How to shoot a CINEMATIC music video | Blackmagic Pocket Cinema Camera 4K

So I'm just trying to show you guys how a treatment can help in your productions with the planning, saving time, getting there, shooting, knowing what you're supposed to do, executing, and moving on. Tip number 5, location and set design. For a low budget music, damn it! Okay. One more time. For a no budget music video, you should try to shoot it in one location and maximize all its different features in order to save on traveling costs.
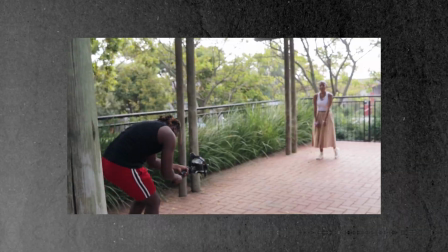(12:41)
It is wise to check out the location before the shoot so that you can get an idea of how you're going to set it up and shoot it,
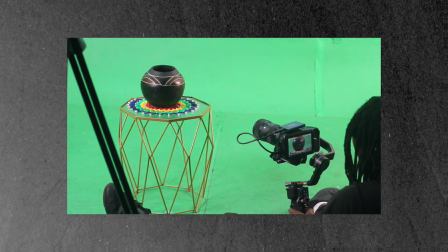(12:47)
and also what to bring for set design in order to make it look better and, you know, different or not like how it currently is. It will also help you understand how this location is lit.
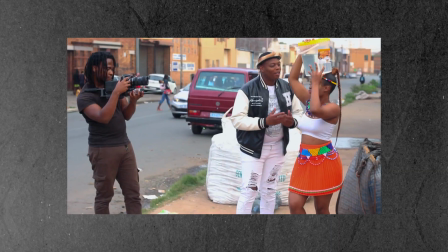(12:57)
Is it facing the sun or is it not facing the sun? What time of the day would it be ideal for you to shoot at this place? Hopefully it's safe from crime. Don't try to shoot at every corner of the location that looks good. You'll just end up with a bunch of shots that look dope, but they don't really blend together well, which would have been a waste of time.
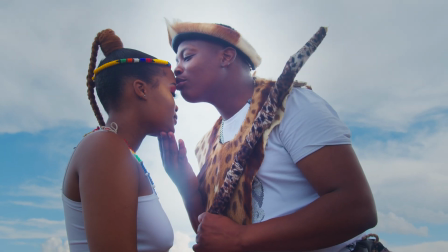(13:14)
Just pick the parts of the location that are best fitting to the storyline and focus on making that look as great as possible.
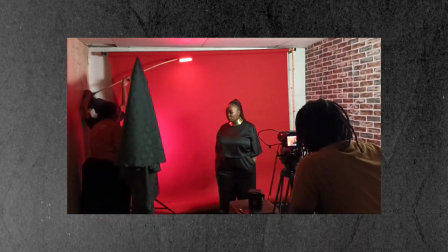(13:20)
And then set design is just making the location look good. It could be as simple as picking a certain color backdrop,
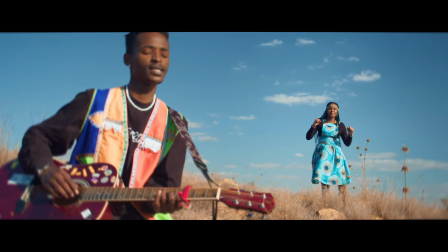(13:28)
shooting at a plain location but using creative angles, using colorful lighting,
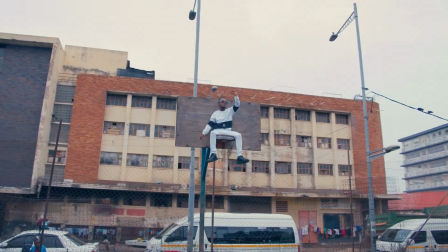(13:33)
placing the artists in a cool environment, or just simply putting them in a crowd with cows.
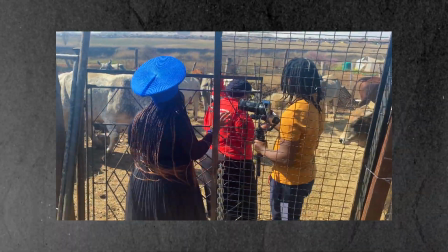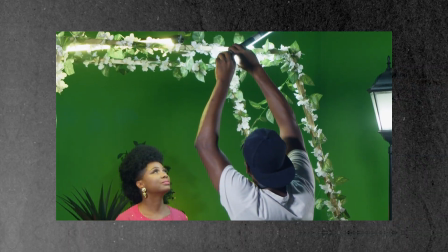(13:47)
But it can also be as hectic as building a set from scratch. Either way, set design is all about making the location look good and suitable for the theme of the scene that you're shooting. Also, keep the color palettes of your video in mind and the look of the final grade when you are picking a location or dressing the set. If the final grade of your video is going to have a dark and cool look, don't have a lot of red and pink on the set. Wardrobe matters too. Ask the artist to wear dark colors.
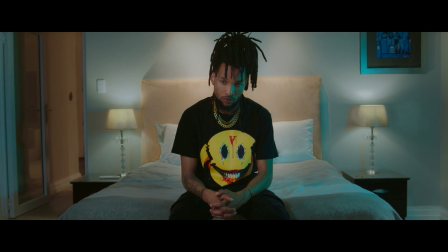(14:11)
So for location and set design, there wasn't really a lot for us to do except just find a room that has a similar setting as our reference picture,
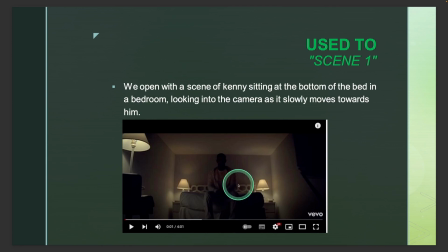(14:20)
which is Drake on the Over music video.
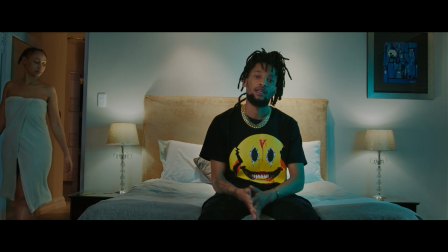(14:23)
So luckily enough, the artist's friend's uncle's room was already set up in the same way as Drake's room over here. So it was just making sure that the furniture is aight and then the lighting is suiting the mood.
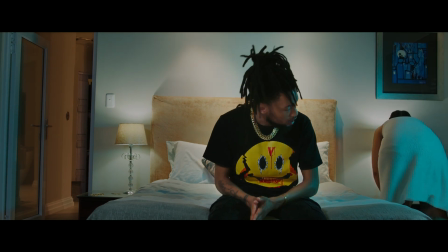(14:37)
So for me, I just wanted to create a nice color contrast in the room, but at the same time, I wanted to have the blue not only as just moonlights, but you know, the artist is sad,
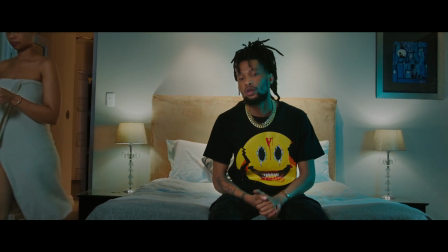(14:45)
man. He's breaking up with his girl, so I wanted to have more blue, more cool colors than warm colors, just
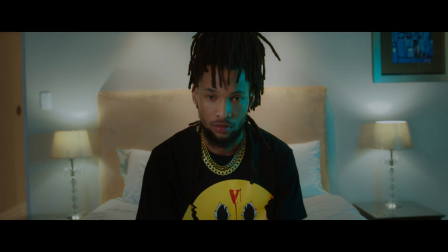(14:51)
to represent that he's in a cold place right now, you know, but also still show that it's inside a house,
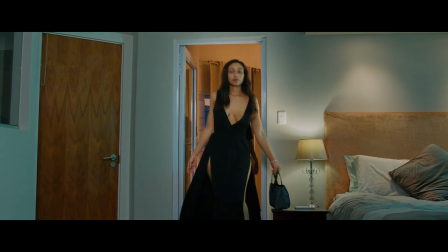(14:58)
you know, there's still a bit of warmth in there. And then mostly it's just showing those scenes inside the house, also doing the same thing with lighting. That's just location wise plus set design. So like I said, set design can be lighting, making the location fit the theme of the music video.
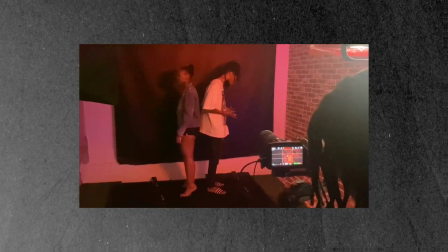(15:13)
And then we have the backdrop scenes. Remember what I said, that set design can just be as simple as picking a certain color backdrop.
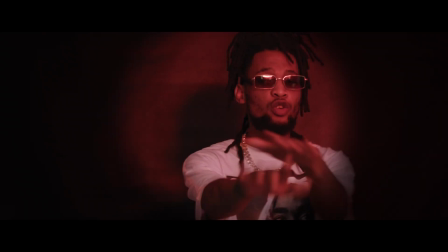(15:20)
So I just went with red because it just emphasizes pain. Also, red symbolizes anger. As you can see, they're fighting, the scene is red. It emphasizes their anger towards each other because colors speak. So yeah, that's what went into our music video as far as location, set design and wardrobe. I hope you guys are starting to get an idea of all the things that need to go into your mind when you're planning for a music video. You're not just pointing a camera, you're telling a story, or you're aiding in the story that's already in the song and you're bringing it to life using colors, using lighting, using location, camera movements, camera angles, everything. And then tip number 6, light your sets properly.
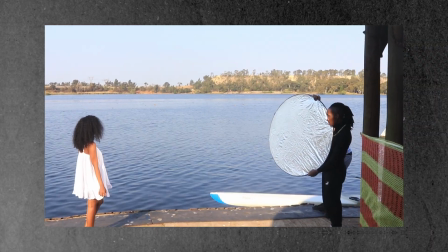(15:59)
Lighting can be complex, but it can also be simple at the same time. If you are only able to have one light, use it as a key light.
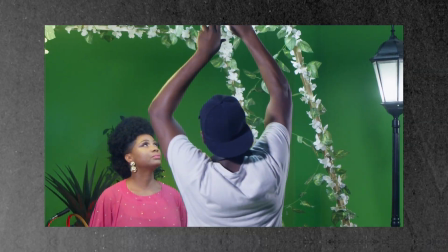(16:07)
So this is the light that just lights up your artist and everybody that's on set. Like I said, it can be complex, there's different lighting techniques. Just check out my video on different lighting techniques.
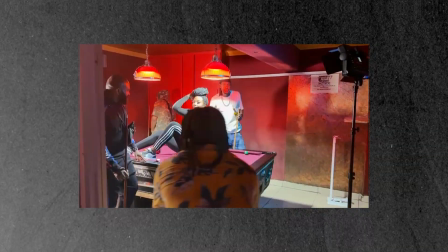(16:15)
So with this key lights, that's lighting your artist and everybody else on set, whether it's 2 people, 3 people, just have a light that's lighting the people and we can see them and the people are not in the shadow.
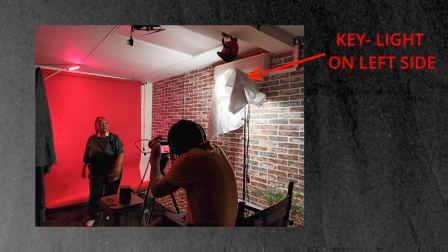(16:24)
Put it on the side of the artist, whether the left or the right, just to create a nice contrast. Just like here, I have a light right over here on the right side of my face and it's lighting up this side of my face, but it's creating shadows on this side, you know, creates a nice contrast, as opposed to putting the lights front and center, which looks very flat. And then if you have 2 lights, and then you can have your key lights front and side, and then you can have the second one behind the artist, and this just creates a nice beautiful contrast,
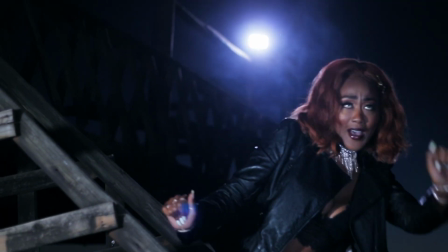(16:51)
and it kind of creates like a 3D image because you get to see the outline from the back, the edges of the subject and everything is more defined and whatnot. I can go on and on and on, and that's just simple lighting techniques that you can use immediately on your next music video shoots.
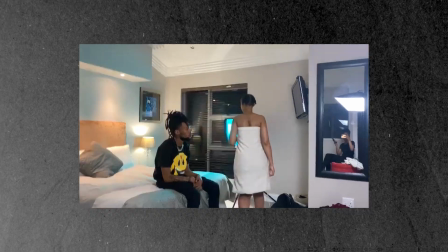(17:05)
So like I said before, on our music video, we had the blue lights coming from the left side of our artist.
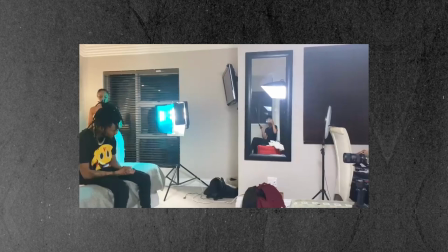(17:11)
We just put a teal gel on our panel lights just to give that look because that's where the window is.
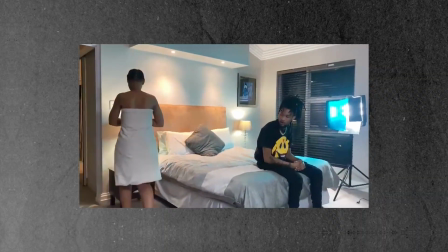(17:16)
So we're just trying to, you know, create that moonlight, cool lighting coming from outside.
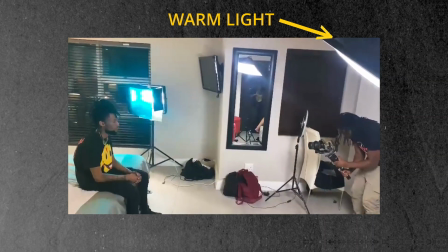(17:22)
And then we have another light coming from the right side, the warm light. So we have color contrast, right?
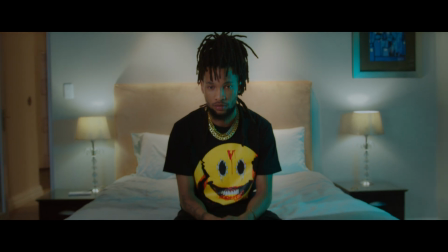(17:27)
Because we have the blue lights on the left side of his face and then we have the warm lights on the right side of his face.
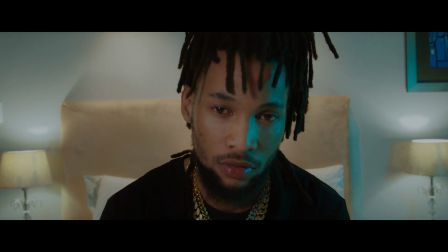(17:32)
And then we have the 2 lights at the back, creating a very nice dynamic scene that we have over here, making use of color contrast and lighting contrast. And as I've been saying, keep the look of the final grade of your video in mind when you're doing lighting. You know that you want your music video to have a nice blue tint, so maybe you want to add a blue light. You know, it's easier than trying to make things blue when you're color grading. Just have a blue light on set.
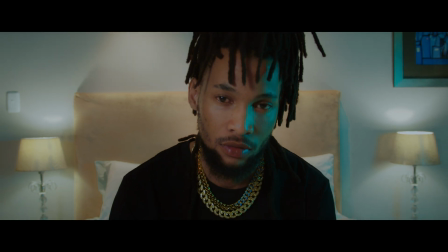(17:57)
We knew we were gonna have a nice cool blue light coming in from the window,
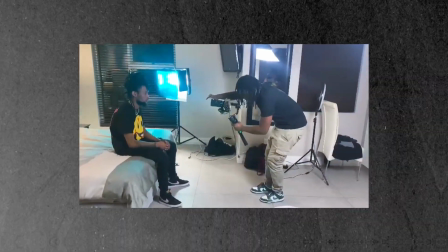(18:01)
so we had that on sets as opposed to trying to make things blue in post, because you start introducing noise and colors start breaking and looking weird.
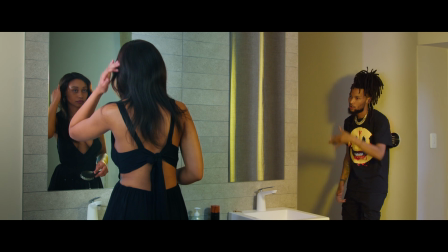(18:09)
And so what I did here with lighting was to separate the guy and the girl,
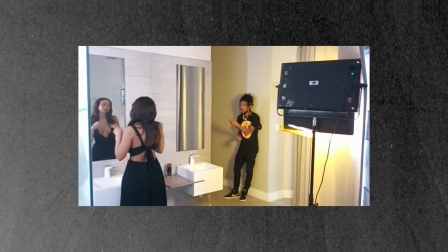(18:15)
even though they're in the same room, but to separate them, like to show that they are in 2 different worlds.
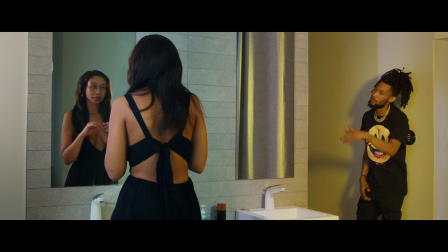(18:20)
So that's why the guy is lit differently to the girl.
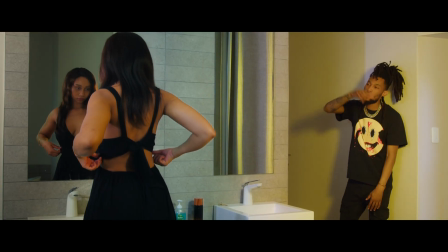(18:23)
It's just to further emphasize that these 2 things are not in the same world. Because if you're lighting a scene, you're trying to make everything look like it's in the same environment, in the same world. And with this one, I'm just trying to emphasize that, yo, this guy's not really here. So yeah, that's why we use that lighting. And also, if you check out Joyner Lucas, Your Hearts, they make use of this to emphasize that Joyner Lucas is not really there.
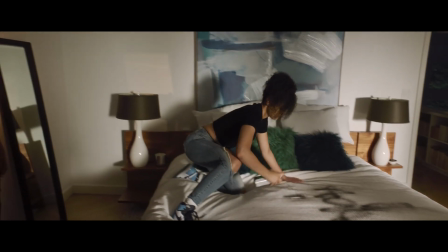(18:46)
He's just spying on the girl, the situation that's happening in the house. Tip number 7, be a director. Working on a no-budget music video means that there is no money to pay for actors and dancers,
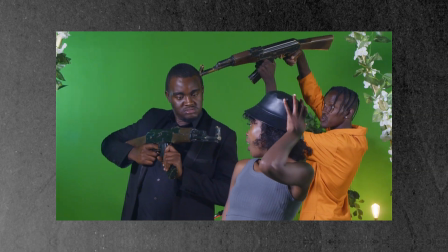(19:01)
which means the artist will cast his friends to be in a music video.
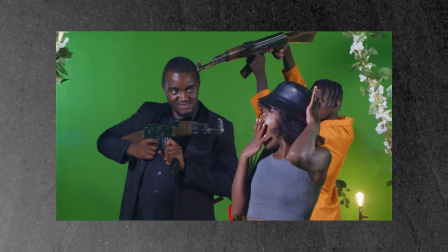(19:04)
And when you're working with inexperienced actors, it's very easy for the scene to start looking cheesy or lack emotion. So you have to be a director. So you can't just focus on the camera and the lighting and whatnot. You have to pay attention to what the actors are doing, you know. Are they conveying the emotion of the message? How's the choreography like, you know? You have to kind of like step out of your comfort zone, and sometimes you have to actually be the actor yourself. Show them how it needs to look. The best photographers that I've seen, they actually know how to do the poses that they ask their models to do. Like they'll often demonstrate the pose to the model and then the model will follow suit. You can also just shoot in a a way that even though a person is not doing a lot, but you can do a lot with the camera, which emphasizes their movements. Small things like that can make a big difference, which brings us to the next tip, which is tip number 8, using creative camera angles, movements, and transitions. So for the same reason as making sure that you are telling a story in your music video, you also have to have cool elements that are going to keep the audience engaged.
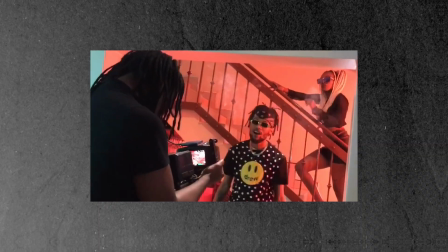(20:02)
And making use of cool camera angles, transitions, and movements can keep eyes glued to your video. So for the majority of this music video,
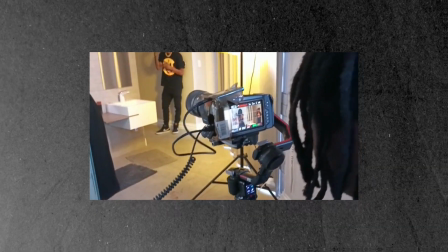(20:10)
I chose to use still shots because I wanted the viewer to focus on the movements that the characters are doing and how they are interacting with each other in the room.